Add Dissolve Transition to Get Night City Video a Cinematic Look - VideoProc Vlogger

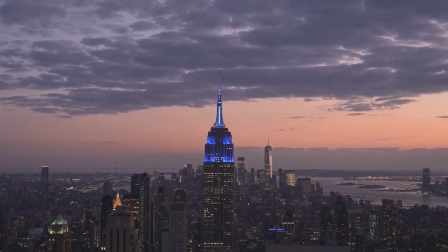11s
like what we just saw. Such a transition can really make our vlogs stand out.
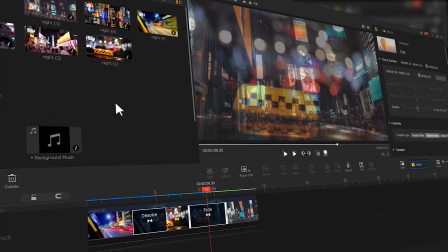17s
And with VideoProc Vlogger, we can easily get this cool transition.
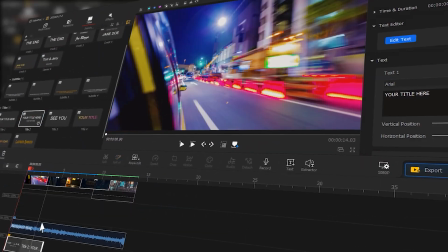21s
If you are interested in this topic, keep watching.
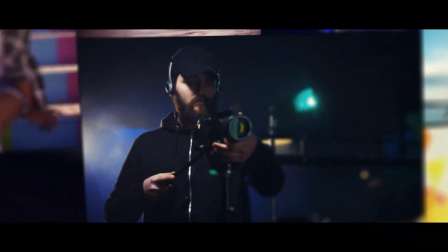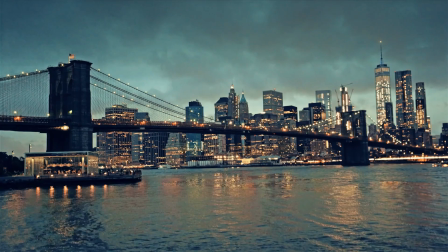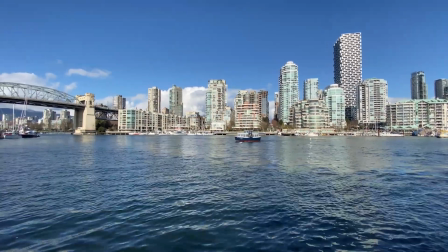38s
To take editing a city in night video as an example,
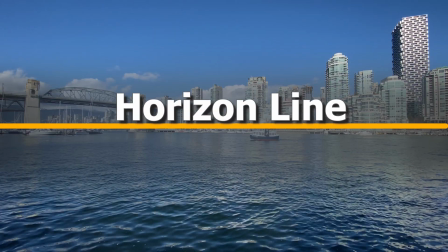42s
if there are clips that include a horizontal line that separate the city from the sky,
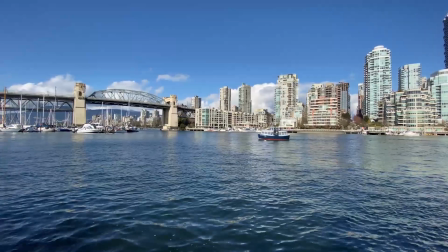50s
and the contrast of the brightness is a little bit sharp, it can make the footage more appealing.
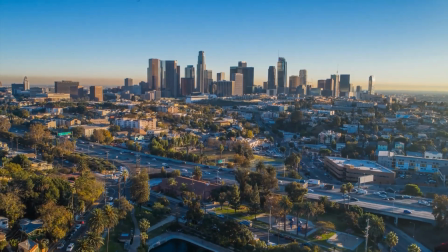57s
After we prepare the original footage, let's open up VideoProc Vlogger,
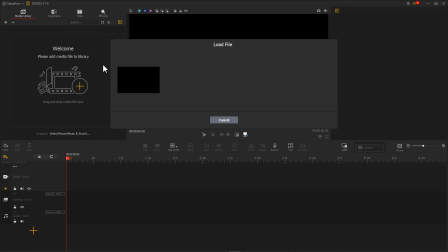62s
import the needed footage, drag them onto video track.
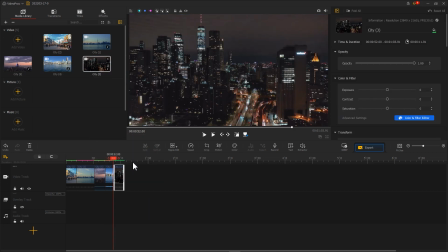71s
We can drag the timeline
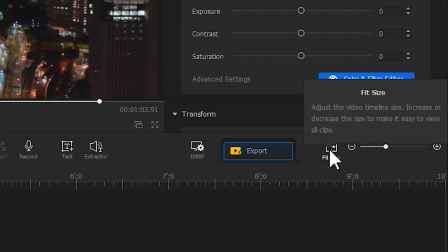74s
or click on the feature size button over here to scale the timeline view to the desired size.
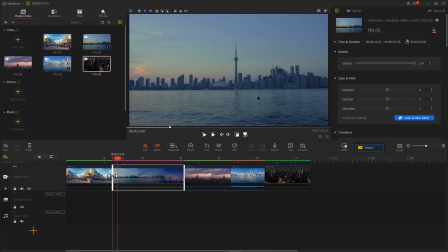81s
We can also use the ripple edit tool to drag the ends of the footage for trimming off the unnecessary segment.
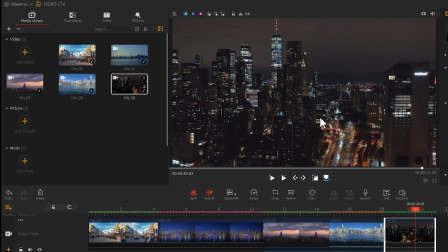94s
After that, go to the top left, click on transitions and find dissolve.
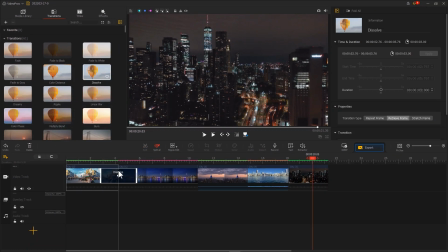101s
Drag it and place it in between two clips. We can drag the ends of the dissolve transition to change its duration.
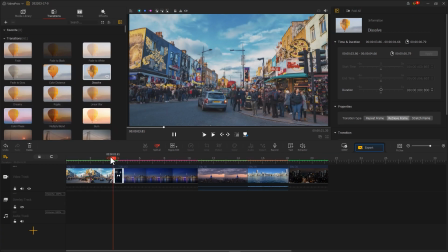112s
Cause the video might feel different when a transition goes too fast or too slow.
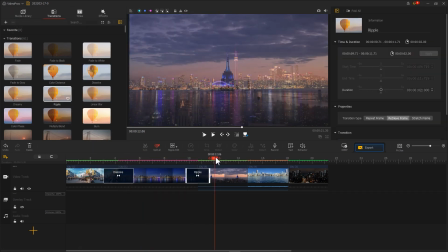123s
Surely, you can also add some other transitions to spice up the video.
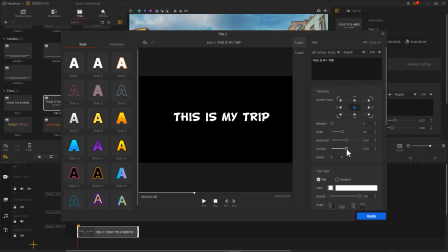128s
Add some text. Add a proper background music.
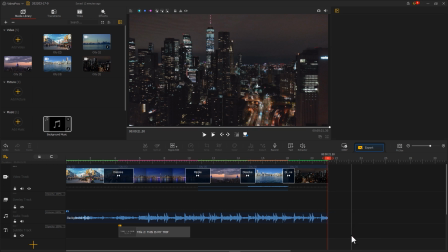139s
That's all for making an appealing city night video.
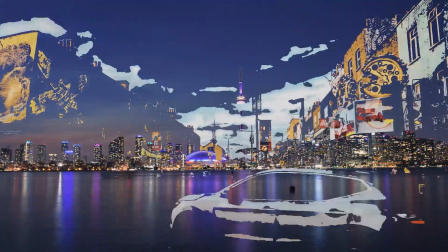143s
The transition effects can draw the viewer's attention to how the sky in a city changes over time,
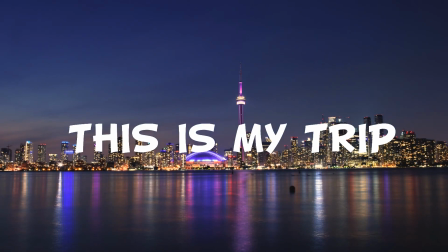150s
so they can better feel the passage of time.
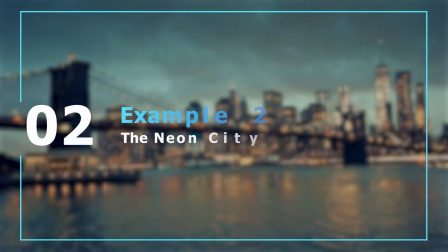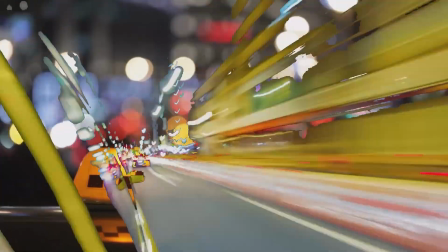160s
In addition to city promote video, dissolve transition is also good for neon city night video,
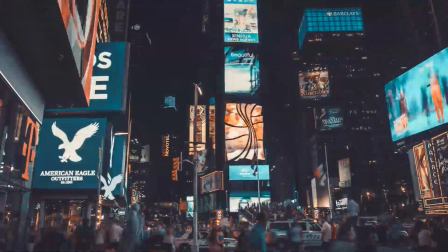168s
because dissolve transition can increase the differences in lightness
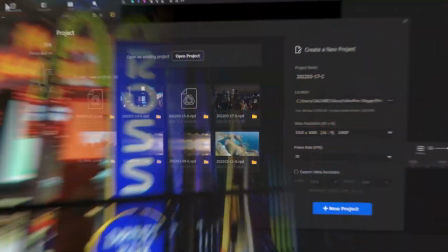173s
and make the transition from one scene into another looks cooler. Let's open up VideoProc Vlogger and create a new project.
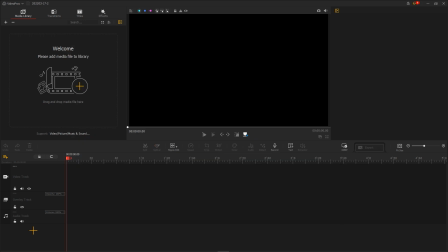183s
Then import the needed footage to video track. To get a better result, we can use time stretch to turn a regular video into a time lapse.
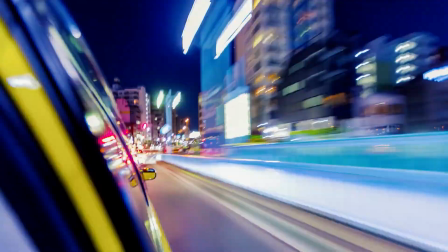202s
Here I use a time lapse video that records a taxi riding through the city.
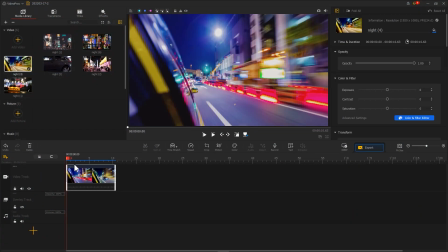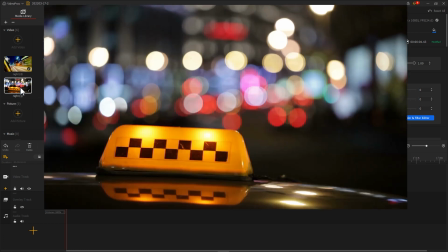216s
And next to it, I add a clip that looks relatively more static.
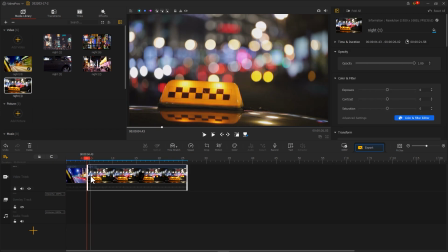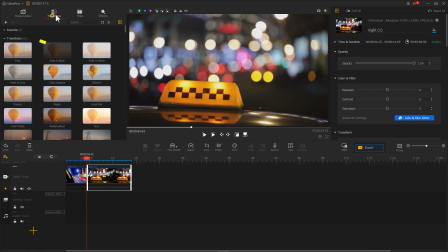227s
Then I use the dissolve transition to merge two clips.
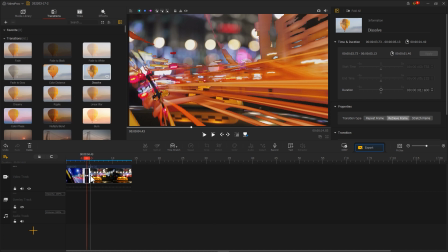234s
Adjust the duration of the transition can get us a better outcome. With dissolve transition, the car in the previous clip looks like it is driving into a time tunnel.
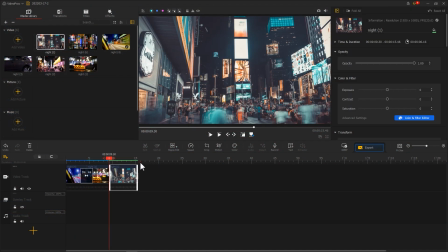250s
Then we can edit the footage followed by.